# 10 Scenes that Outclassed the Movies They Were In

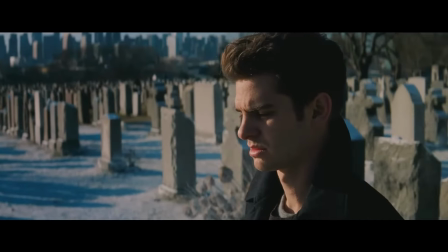[8:22]
TASM 2 is the dumbest fucking movie I've ever seen.
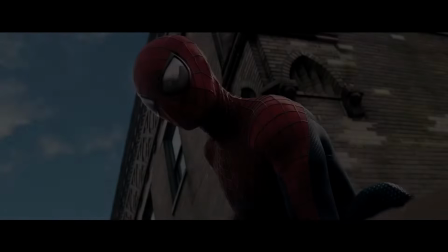[8:25]
If I had to choose between watching TASM 2 again and getting a rectal exam I'd be like so little of this film is redeemable.
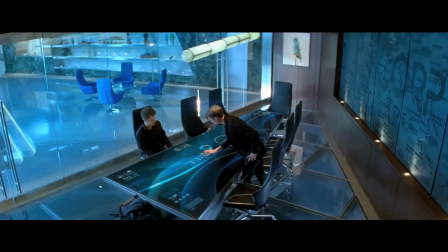[8:33]
I can't actually think of any one scene that's good except this one.
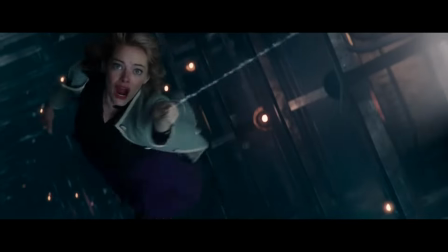[8:38]
The moment of Gwen's death is the only moment that makes you forget all the dumb shit you just saw and just stare intensely at the screen
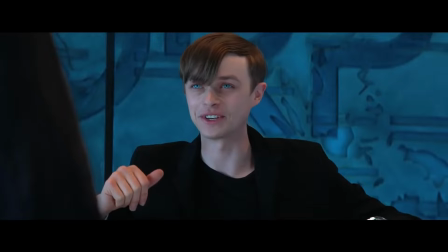[8:45]
by this point i was so fucking over this film i wasn't invested in this spider-man in this relationship with gwen and anything yet the slow-mo
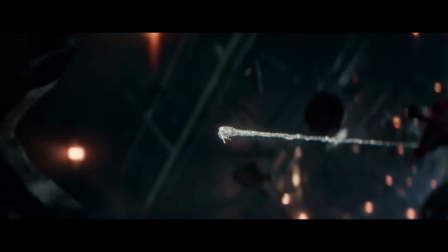[8:52]
the framing the excellent acting and yes even the cheesy cgi sprinkles on top managed to squeeze some emotion out of me now doing
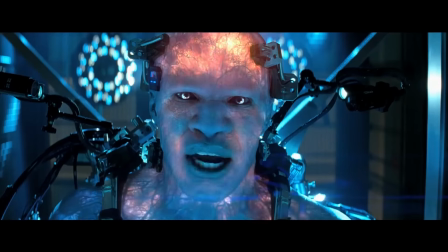[9:00]
that in a vacuum is impressive enough doing that at the culmination of the train wreck that is this film is godlike one of the best death scenes in all of
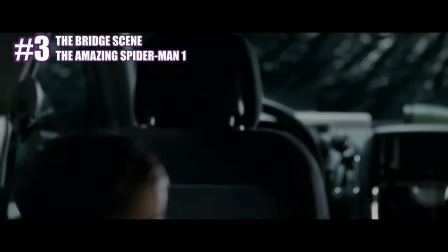[9:09]
hear another word people
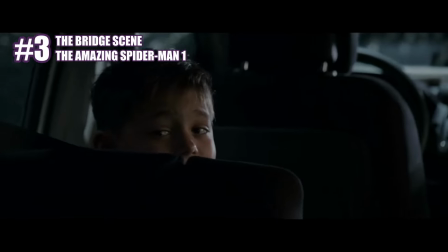[9:15]
really hate this movie this isn't spider-man they say
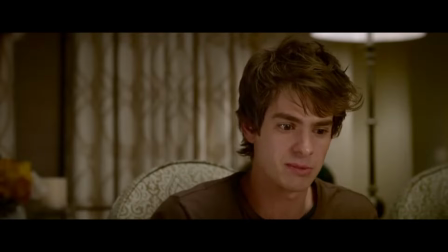[9:21]
he's too pretty he's too tall he's too much of a douche he makes me question my sexuality i don't like
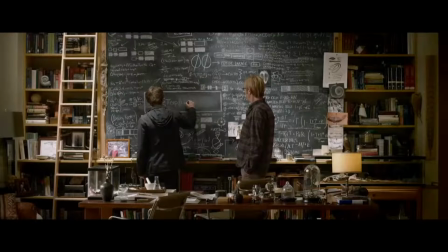[9:27]
his suit i don't like the overly edgy setup and the drama and the vigilantism but all of that is
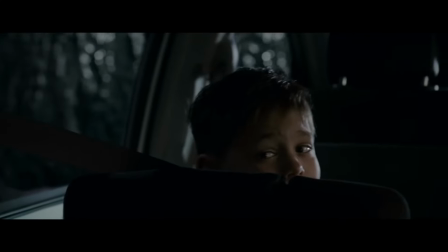[9:33]
exactly why this scene is so good. Because up until this point, it's not really a Spider-Man film, true.
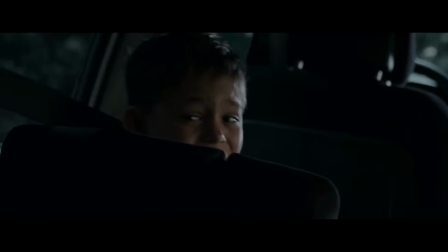[9:40]
And that's intentional. This is where it becomes a Spider-Man film, because this is where he becomes Spider-Man.
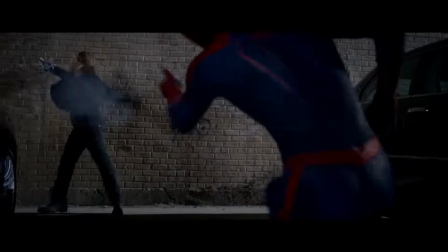[9:48]
And I think it was important to double down on that rage and that vigilantism, because that's when the transition to a true hero really shines.
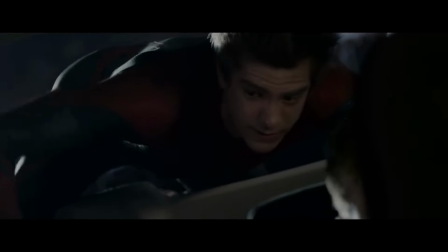[9:55]
It makes the contrast that much more powerful. Spider-Man has to abandon his quarry in order to save a life.
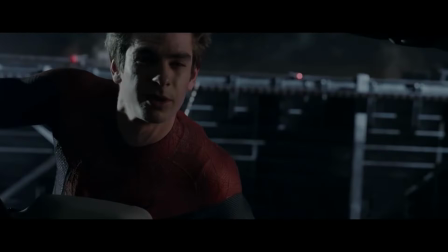[10:01]
He has to reveal himself to this kid. He's naked, exposed, vulnerable.
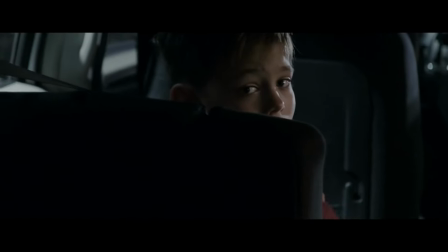[10:06]
He gives his mask to the kid to calm him down and inspire him, which is symbolic for Spider-Man giving himself to New York, to the people.
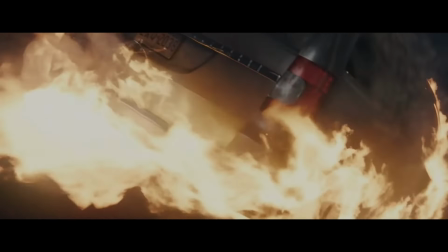[10:13]
It is the one true baptism of Spider-Man. It's the only scene I know of that does this to this degree.
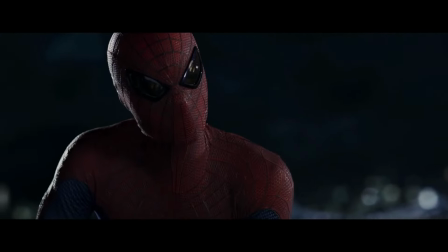[10:19]
It's also a very organic way to come up with the name.
Who are you?
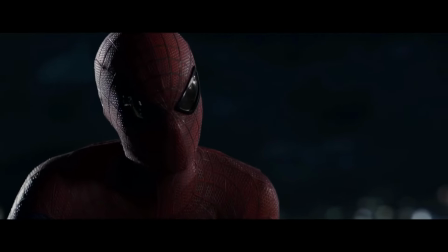[10:26] Spider-Man.
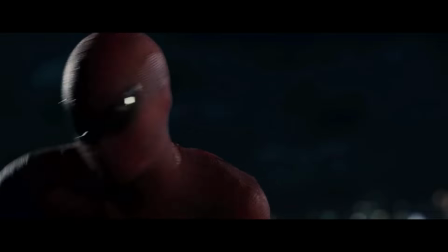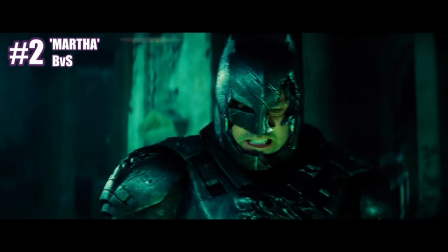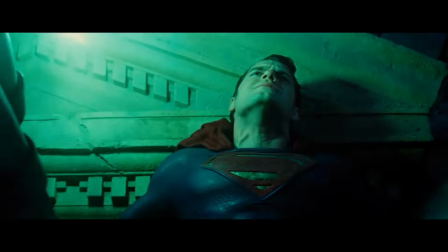[10:39]
Definitely the time-to-click-off-the-video moment of this video.
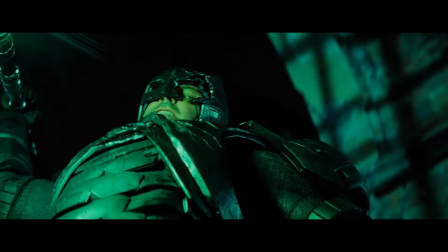[10:42]
This is less of an endorsement of the scene execution, but rather the scene conception, because the Martha idea is actually valid, believe it or not.
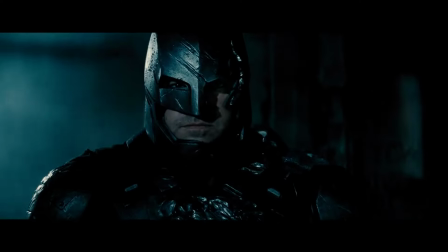[10:50]
I'm not gonna go into too much detail,
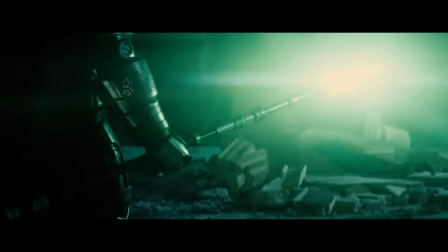[10:52]
but the idea of a name or a face being enough to completely derail in 180 a character is not far-fetched at all.
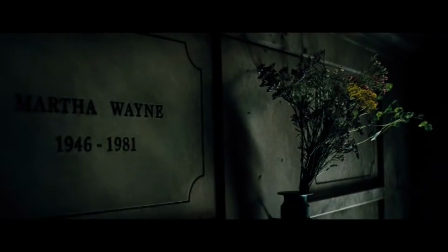[11:00]
And I could point to many other examples that do the same, most notably off the top of my head, Castlevania.
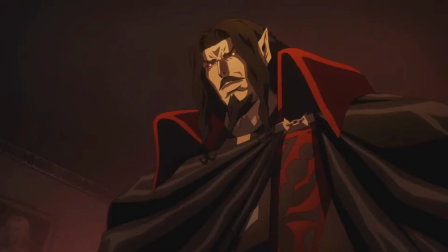[11:05]
Spoiler alert for the show, you should definitely watch it. But Dracula is so fucking far gone in that show that he's willing to kill his only son.
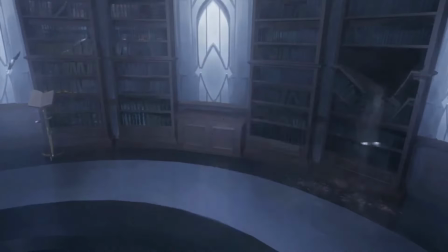[11:12]
Nothing even makes him blink out of that state. Until the fight accidentally takes them to the kid's old room.
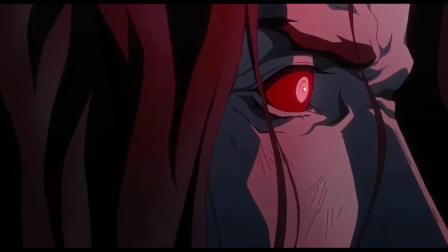[11:18]
It's not even a name or a face, but a place. That manages to briefly snap Dracula out of his madness.
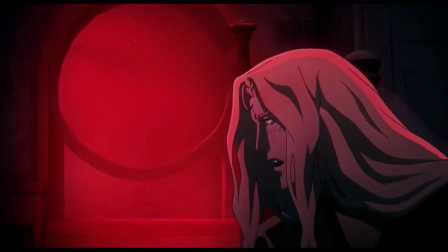[11:23]
It's a moment that works extremely well because it was built up to properly. And it was executed properly.
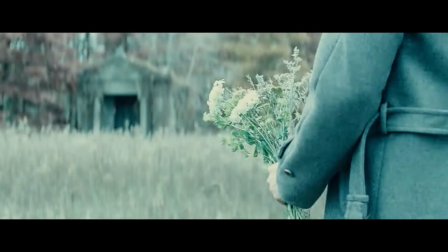[11:28]
Now, the Martha moment from BVS was built up to properly. But it wasn't executed properly.
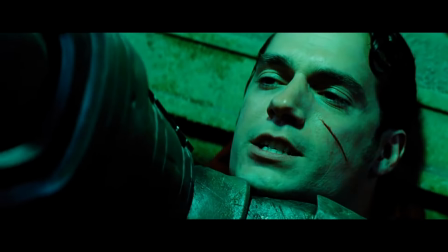[11:34]
The screaming, the blurting of the word Martha. the stupid fucking out-of-left-field Lois exposition.
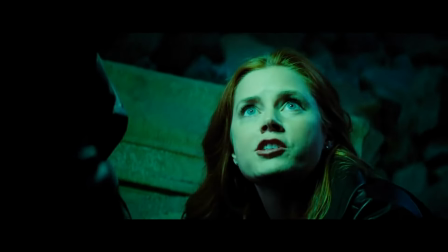[11:39]
It all has a first draft of the script stench upon it and should have been iterated on way more.
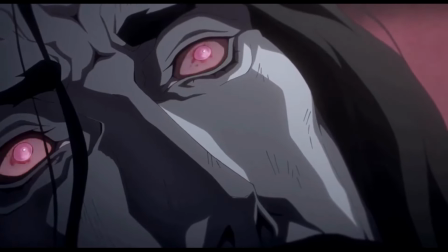[11:44]
Like in the Dracula scene, this kind of stuff works much better with introspection rather than expression and rage.
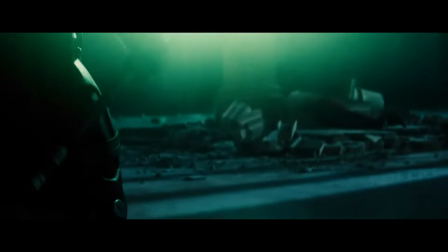[11:50]
Superman could have been wobbling and crawling and limping for his life, delirious from the wounds he sustained and just mumbling, save her, please save her, save my mother.
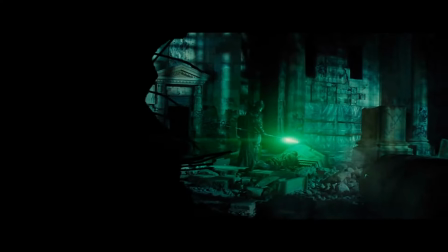[11:58]
Not really trying to fight back or save himself anymore.